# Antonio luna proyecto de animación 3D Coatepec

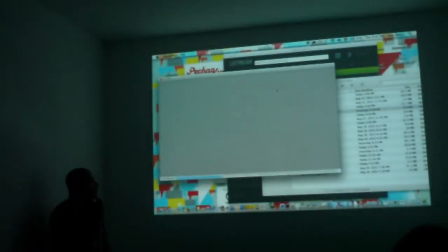Yo soy animador, trabajo en la industria de la animación y principalmente en publicidad.
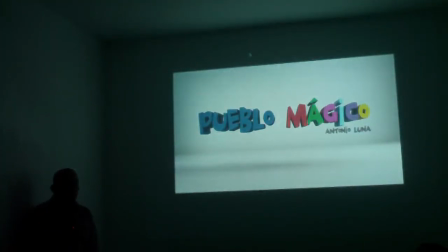Lo que les quiero mostrar es un proyecto personal, sin ningún ánimo de lucro, que se llama Porto Mágico. Es acerca de Coatepet, que es de donde vivo. La idea es un corto animado,
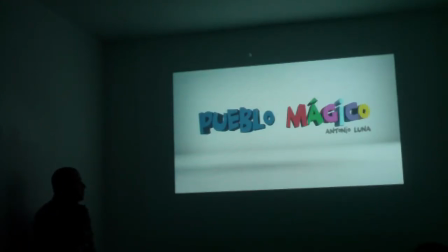en realidad no es un corto, es como un clip de dos minutos y medio en 3D. la idea es tomar algunos
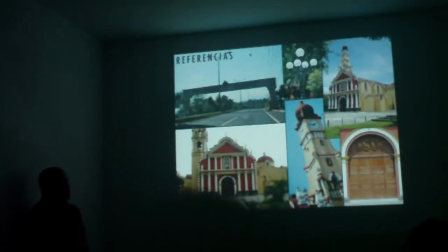elementos o algunos sitios de Cuatepec para poder reproducir los 3D y crear una mini historia o mini secuencia
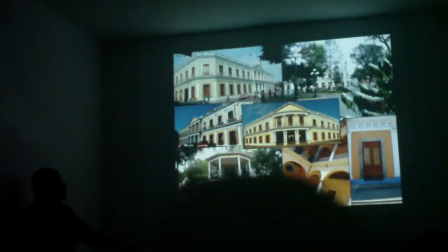de de Cuatepec son básicamente lugares en el centro
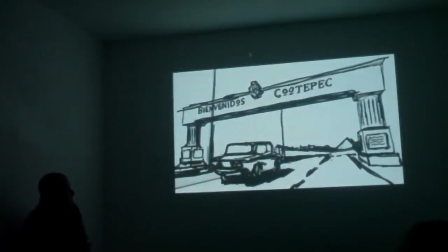tampoco es Cuatepec ese dibujo aparte de mostrar que yo soy pésimo dibujando lo que me sirve es para ubicar los escenarios que quiero dibujar,
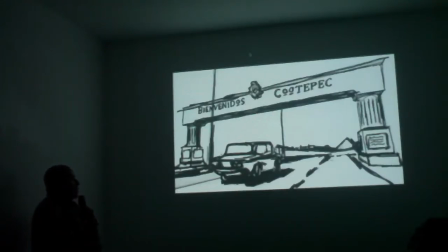que quiero recrear en 3D y pues nada, mostré uno porque los demás son peores que ese
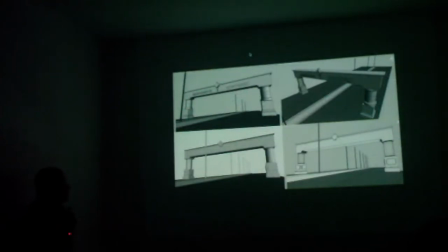ese es ya un screen del proceso de modelado que es el primer escenario que creé, es el arco no sé si han tenido lo que ve, es básicamente la entrada la idea es que un carro o la primera escena que un carro cruce,
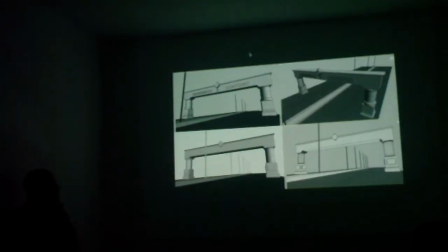simule la llegada de Cotepec y ya después para irse a otros sitios
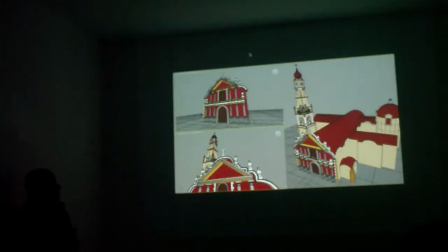esa es la parroquia el modelador de lo que me parece es la parroquia de San Jerónimo se llama son modelos que no están exactamente hechos a escala ni reproducidos exactamente ni con medidas
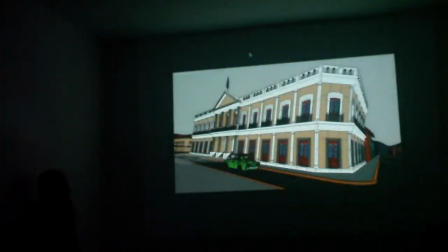ni nada son prácticamente como sería la alzada si lo que trato de hacer es tomar ciertos elementos de cada escenario elementos distintivos para que sobre todo se reconozcan
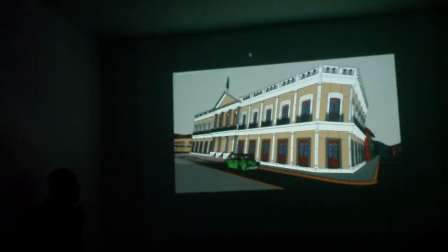se reconozcan y pues sean identificables fácilmente para el evidente la
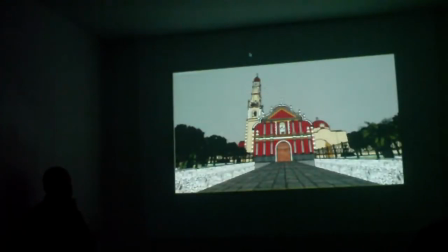idea básicamente es un carrito que es la vuelta al parque porque prácticamente no tienes muchas cosas que digamos no es muy extenso en lo que tiene pero prácticamente lo importante está en el centro
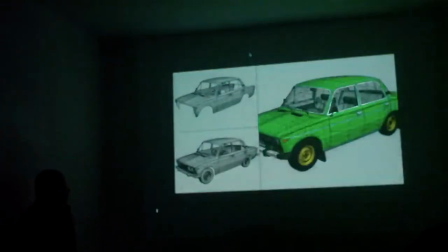esa es la escena de la parroquia terminada, pero sin ningún tipo de iluminación ni nada ese es el automóvil en el que va a viajar son pocos los automóviles que he modelado, son tres básicamente,
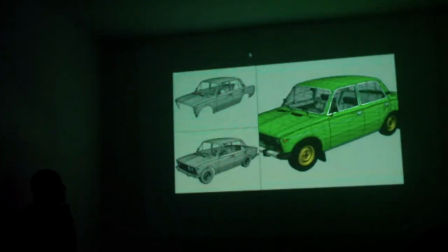este fue el primero que hice es un Landa 1600 modelo 76 los demás fueron para unas producciones en las que participé
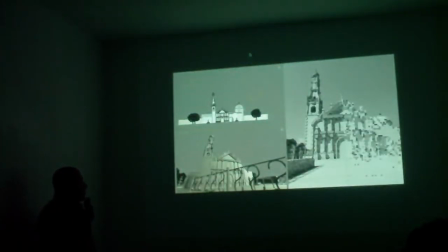el coche vamos a ir en el coche y a través del coche va a ir pasando todo vamos a ir viendo todos los escenarios esa gráfica es para mostrar la iluminación todos
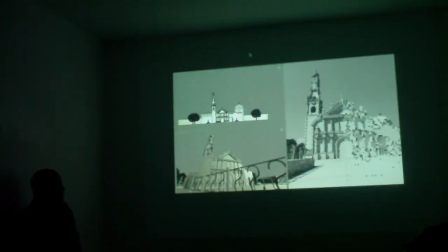los escenarios van a ser de día no me quise meter tanto con escenarios de noche porque eso implica meter lámparas
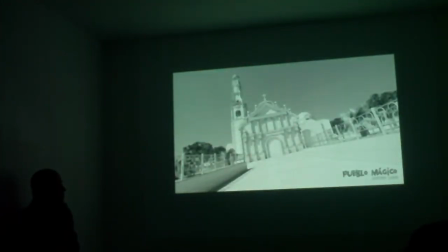y eso en el render te sube tus tiempos de producción ese es un ejemplo ya con la iluminación terminada es básicamente una luz solar y una luz contrapuesta
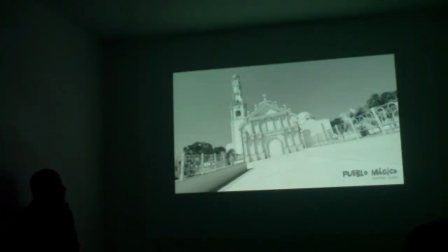para equilibrar un poco los contrastes no tiene mucho como les digo, los modelos no son exactamente
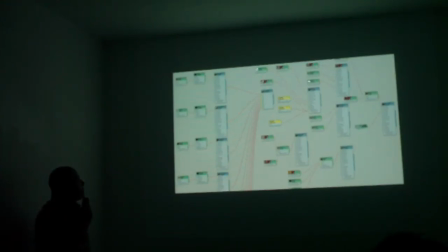exactos esa es una gráfica de son materiales todos los materiales están linkeados entre sí dependiendo de la complejidad Gracias.